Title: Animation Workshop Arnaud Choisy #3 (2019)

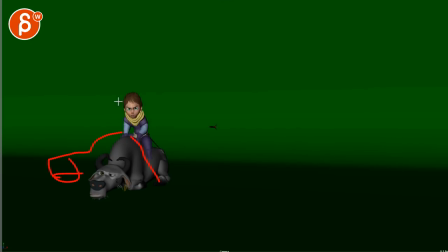and then oh come on because to me it would be uh profile you can do the big thing of he's looking at the creature creature goes down and then you do the big c curve reverse oh come on so you kind of push those poses a bit more or since you are having control over the auto and you're adding your own pauses it could be more
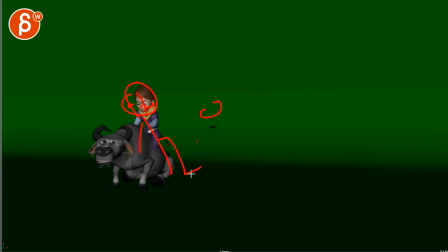like anger and then he gets off uh the thing and then stomps away or just something where we can see again a clear break of he's trying to stay in character he's trying to act and now he breaks character
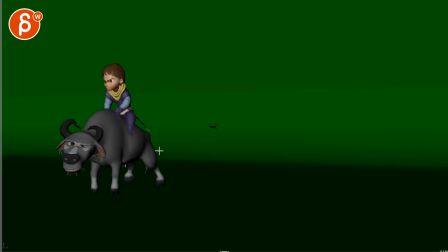he's back to his own self and this would be just a fun thing of showing the differences between this is the actor in character and this is the actor normally and now freaking out um so that that's my main reaction because if you just keep it like this again we don't really need
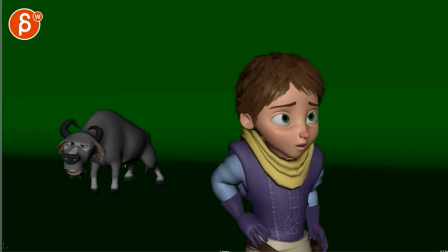this you could just basically do that have this reaction
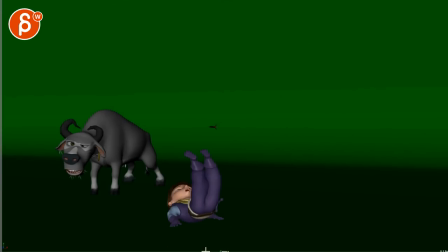you know and that's it uh but that's again totally up to you um other than that if you keep it like this again i would just push this a bit more so it's not just this rock even i'm even just even if it's just lowering the head and maybe bringing the butt a bit up maybe one step
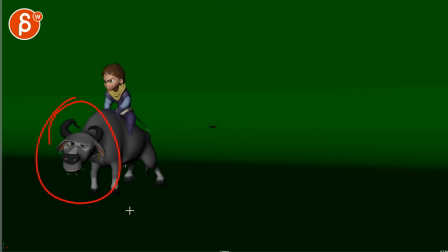just a bit more life it can still have this kind of not so smart demeanor but and then go back um it's almost like you could have getting ready and he thinks okay now i can continue and
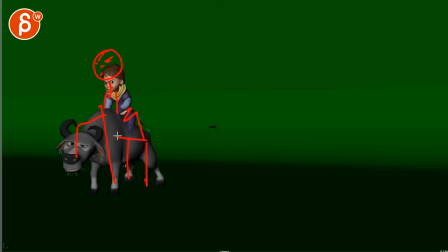gets back into character or gets back into being all right let's go let's go let's go and that was just the anticipation to go down there and then he realizes oh man and this could be something where maybe what does he say oh come on oh come on could be head down holding on to
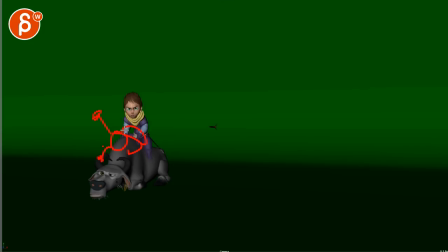this you know not just to hit the creature but like oh come on or just you know just i would look for a bit of a bigger change at the end pose-wise so it's not just this seems a bit a bit little um and again i think the fun of having
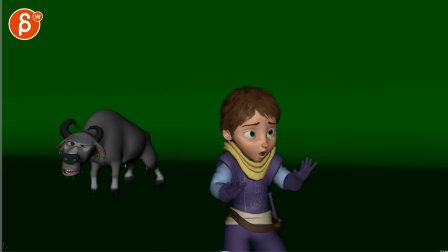a character in green screen and us as an audience knowing that this is on a film set i think you could push the fun of it a bit more and doing
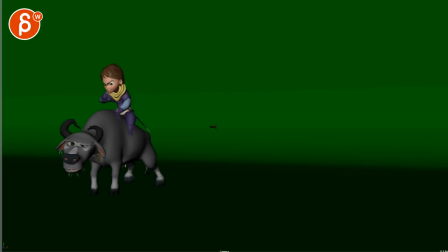uh just a few bigger things um and especially here either way character not in character and he gets here it's just weird that it just stops i understand that potentially you want to go for a big move and then contrast but i would still probably go and then maybe a little bit of
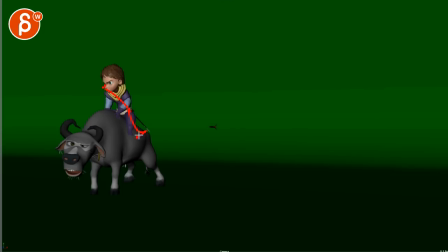pause and then maybe you know hitting the the boots in here or maybe tapping the creature just like one more thing of like come on come on let's go go and then it's really that big pause of what is going on right there those just to me don't be the biggest things if you keep everything the way it is a bit more movement
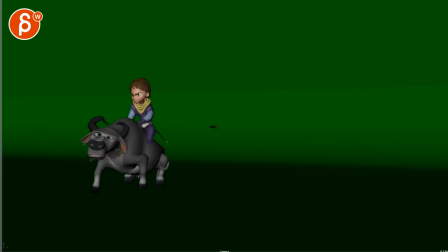that have a bit more fun with the creature um so it's not just so still and then sitting down and it's something where he gets on there and with one more one more thing of come on let's go let's go let's go through either a reshuffling getting maybe closer to this or or sitting back up again i don't know something where it's a bit over pose adjustments and then
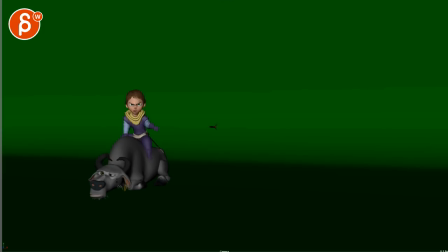that's it even though it'll make a bigger thing out of the end um and it's up to you if you want to look into um into the camera but
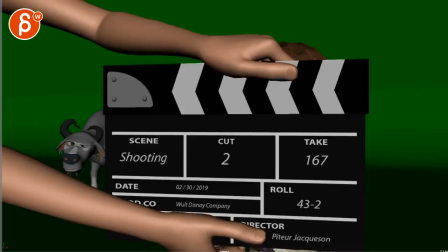yeah so these are all my overall thoughts um from a technical point of view careful
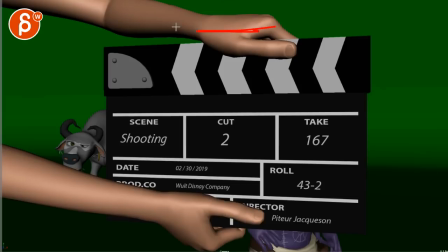these are clearly ik hands with um everything was
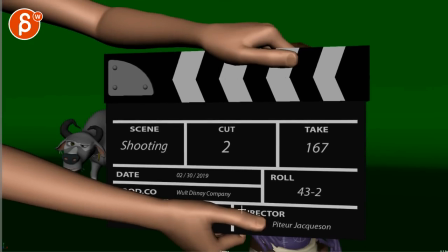very translady there's not a lot of rotations especially on this you can see how this rotation there's no rotation basically all goes down and
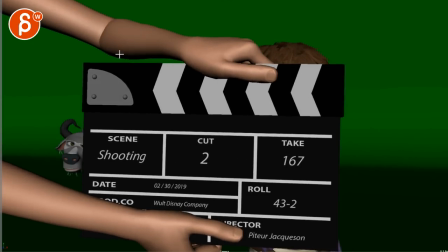the wrists they put then now this is just early there's something to to look out for later on especially once you have this elbow movements without affecting any irritation
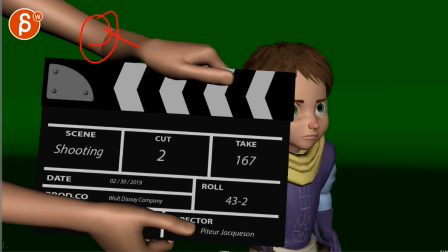or of anything in the wrist is a nike sign and at this point it's pretty broken the top view probably be like this the wrist
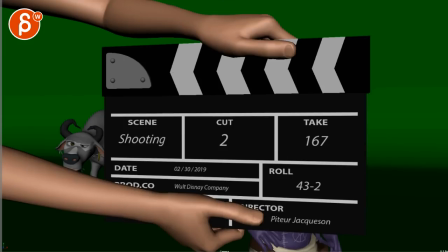just for a little thing i don't think you want to you want to start the shot with something like this or go oh that was not quite there
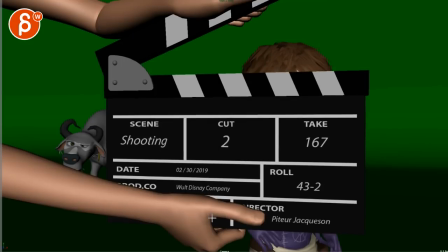so once you're you're further along you know going up and then maybe he has to tighten here so so finger stuff and i know this This is not now,
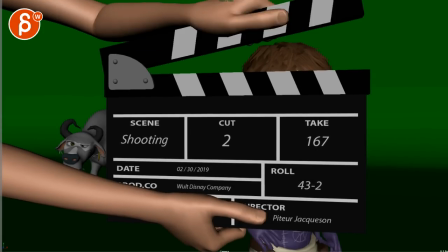I'm just saying, for the final product, I would just get some good detailed stuff in the fingers there.